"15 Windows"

The most important thing to know about shooting interviews with windows in the background is to avoid it if you can. The only exception is when you've got the equipment and the time to do it right.
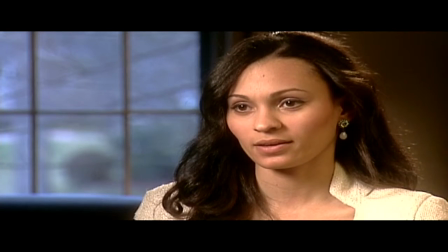If you do, that's great, and having a window in the background could really liven up a shot, but it's tricky.
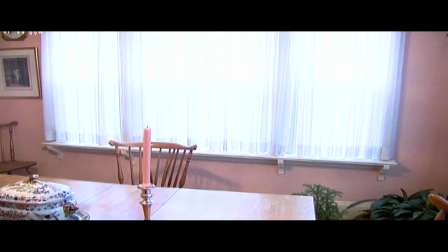There are two main problems with windows.
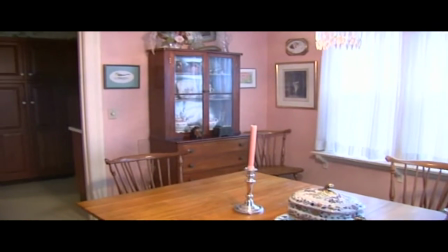First, the outside daylight is a different color temperature than the tungsten lights you have in your light kit, so the windows are going to look unnaturally blue.
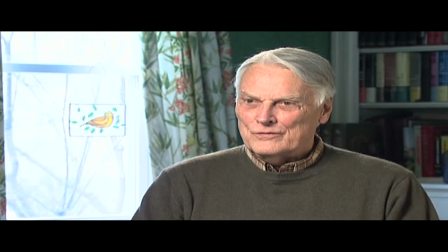And second, the outdoor light is likely to be a lot brighter than your indoor lighting, and that causes contrast problems.
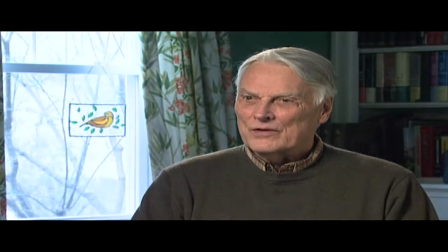If you expose for the face, the window will be blown out. And if you expose for the window, the person's face will look too dark.
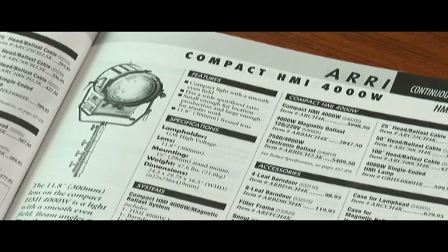If money were no object, you could use a powerful HMI light as your key light and solve both problems at once.
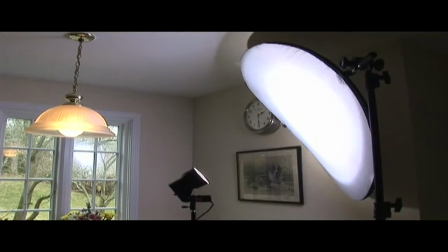HMI lights have a bluish look to them and are color balanced to match outdoor light.
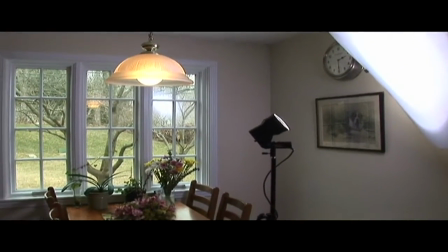For their size and wattage, they are several times brighter than regular tungsten lights, but they are also very expensive and uncomfortable to sit in front of because they're so bright.
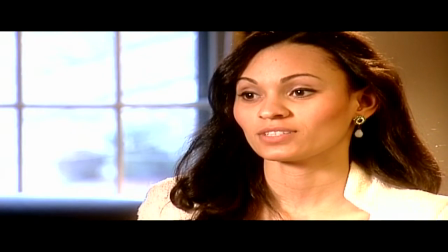So, what other solutions are there? One of the easiest ways to deal with windows is to place some neutral density gel over the glass.
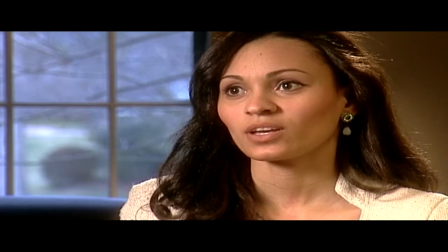ND gel reduces the intensity of the light coming through it, just like window tinting on a car.
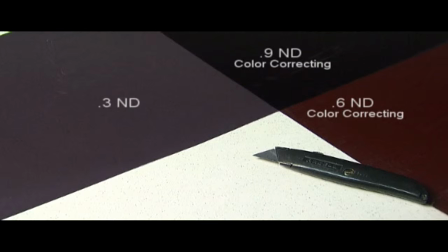There are two main types of ND gel: standard ND or color correcting ND, and each of them is available in 3 different strengths.
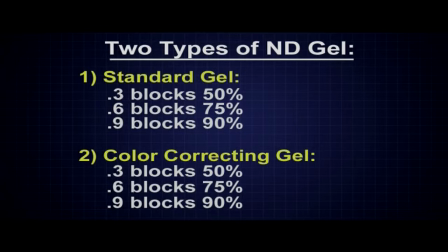0.3, which blocks 50% of the light, 0.6, which blocks 75% of the light, and 0.9, which blocks almost 90% of the light passing through it.
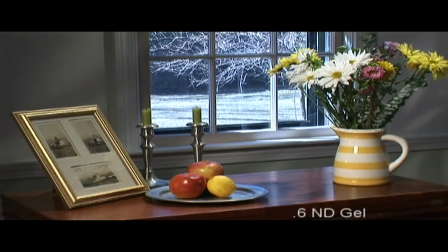Standard ND gel does not affect the color of the light passing through, it just reduces the intensity. But color correction ND gel not only darkens the window,
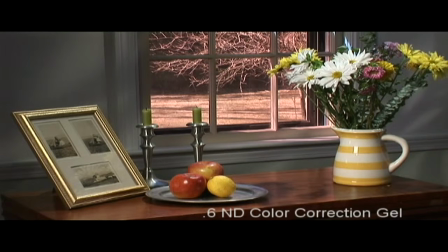it also changes the bluish outdoor light to a color that better matches your indoor yellowish tungsten lights.
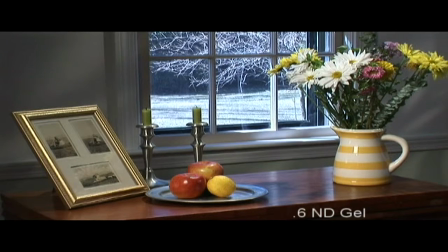Sometimes that's desirable and other times it's not. However, I think that allowing the windows to look a little blue is actually a good thing and looks more natural.
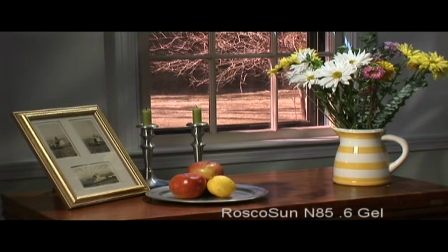In this demonstration, we're using Rosco Sun N85 0.6 gel. Rosco is the brand name, 85 tells us that it's a color correction gel, and 0.6 means that it will block 75% of the light coming through the window. ND gel comes in large rolls that can be easily cut down to the size you need. Placing it on the outside of the window is best, as long as you're able to reach the window and provided it's not a windy day. You don't want the gel rustling noisily in the wind or being blown away.
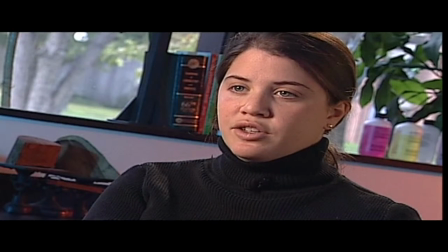Here's another technique for shooting with windows that is sometimes even easier to do.
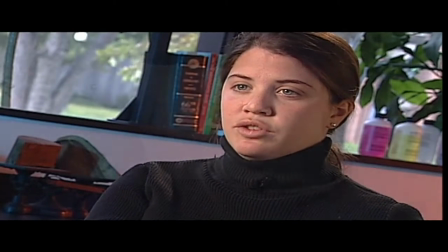Instead of trying to color correct the light coming through the window to match your indoor lights, do just the opposite.
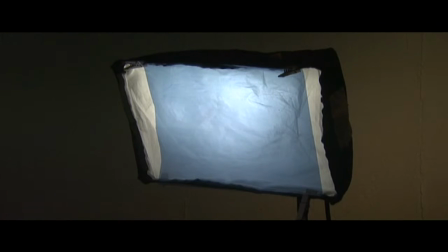Try putting some blue gels in front of your lights to make them match the outdoor light.
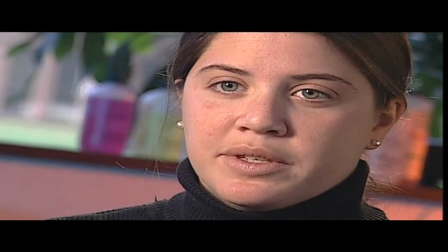Just remember to white balance after the gels are in place to avoid having the person's face look blue.
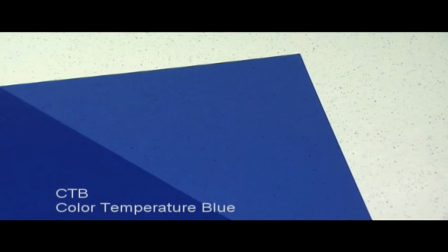The gel to use is called CTB, which stands for Color Temperature Blue.
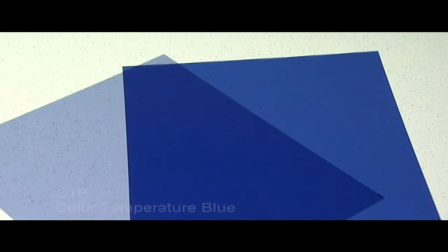Also be aware that you'll lose about half the intensity of your lights when they shine through CTB, so you'll either need to move the lights in a lot closer to make up for it,
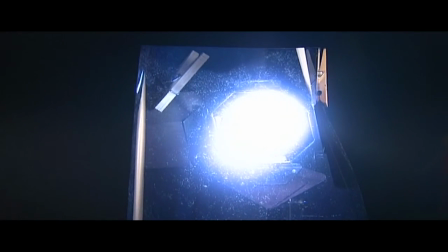or use more powerful lights.